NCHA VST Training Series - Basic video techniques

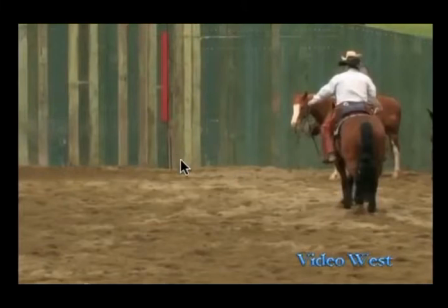Now, as he walks in here, you're going to see a cow's head popping out over here. And that's a visual cue to the videographer that, okay, he's getting close to the herd, so let me go ahead and zoom out. So let me start it up now, and you'll see that.
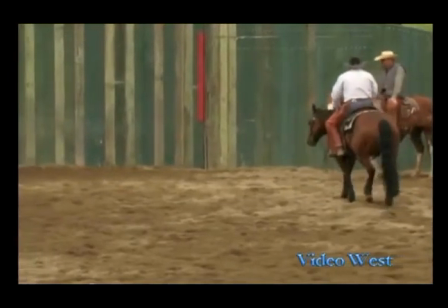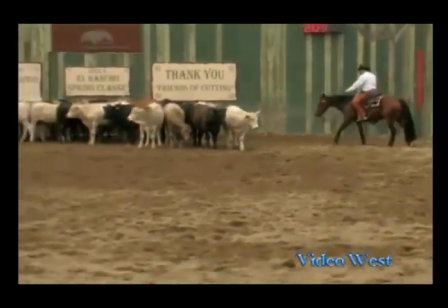Okay, now it's obvious that he's getting close to the herd.
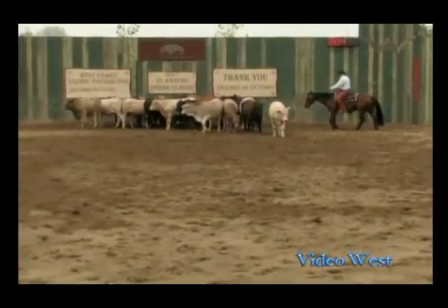And that's a good time to zoom out so that you can now set the scene up so that the judges can see where he is relative to the herd, how he's going to set the herd up so that he can start the cutting. Now,
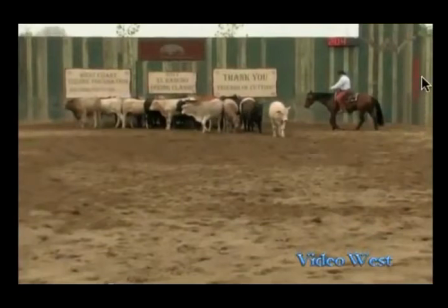I mean, I mentioned before that I tell my new videographers to use the back fence lines as a benchmark. Sometimes, though, the herd may be pushed way off to the other side. So then, of course, you just have to wait.
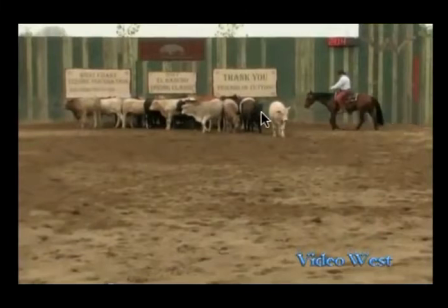And sometimes I'll tell them, use the framing of your camera. As you begin to move across and you start to see some of the cows coming into view, that would be a good time to zoom out.
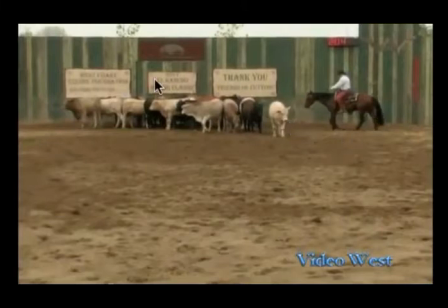But the most important thing here is that we want the entire herd plus the horse and the rider to be in the scene to help the judges set up to see if they're, again,
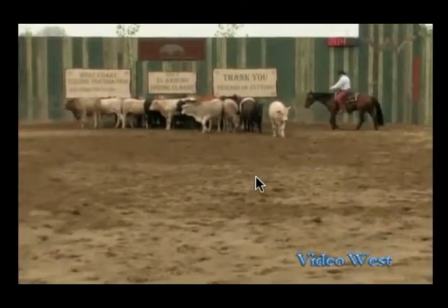like I mentioned before, if they're looking for switches. So we want to see if he's setting up cows, and that's a possibility.
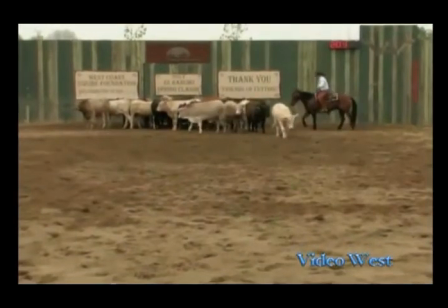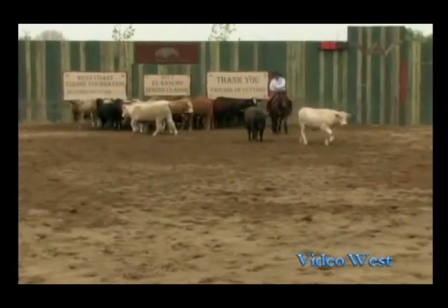Okay, now here's the second part that I talk about with my my new video guys. Is I use the term that we use we're like video cutters.
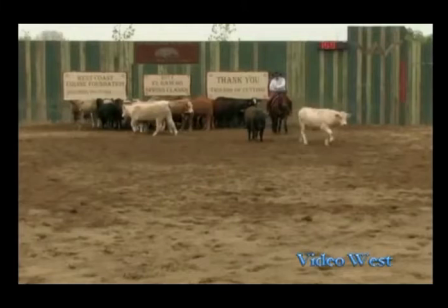We take in the entire scene, meaning the herd, the horse, and the rider. As the horse and rider begin to push out cows, and it's obvious that
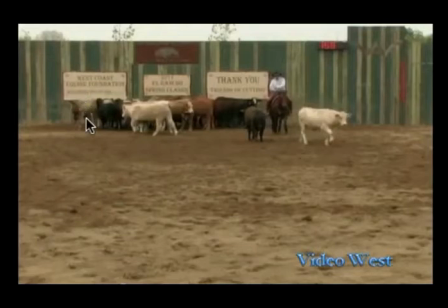in this case, it's obvious here that this section of the herd is no longer going to be coming into play. Then gradually start to zoom in on your subject matter here. All right, so watch this unfold.
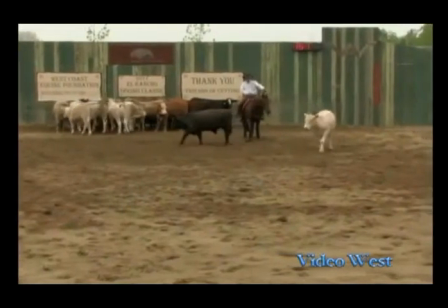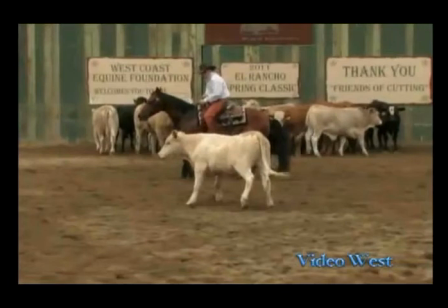Okay, now you notice that he had the whole herd. The rider pushed out a couple of cows, singled out one in particular, and then as soon as he began to
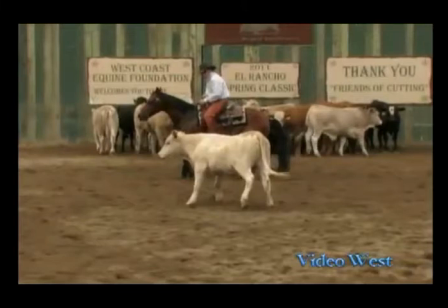follow the cow, the videographer zoomed in. All right, let me back that up a little bit.
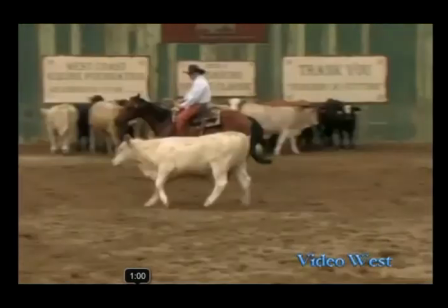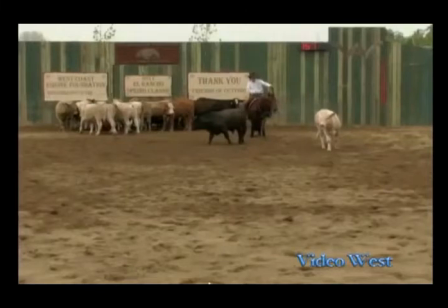Okay. Now watch. The remaining part of the herd here is no longer in play. These two cows he pushed out originally, but obviously he's focused on this cow.
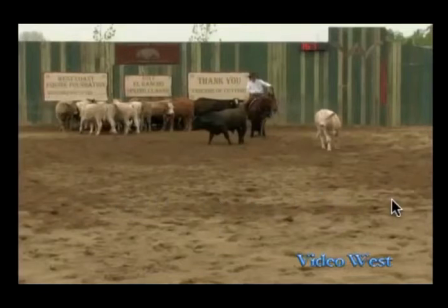So the scene is going to go from a wide angle and it's going to trim down to where it's going to be primarily the horse, rider, and one cow. And I'll talk about another little rule that I set up with my, or I explain to my videographers in just a second.
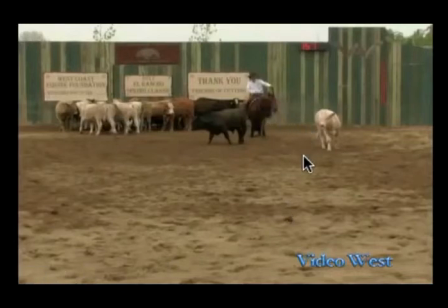But watch how, as soon as he peels this one off, the videographer will zoom in to capture that area.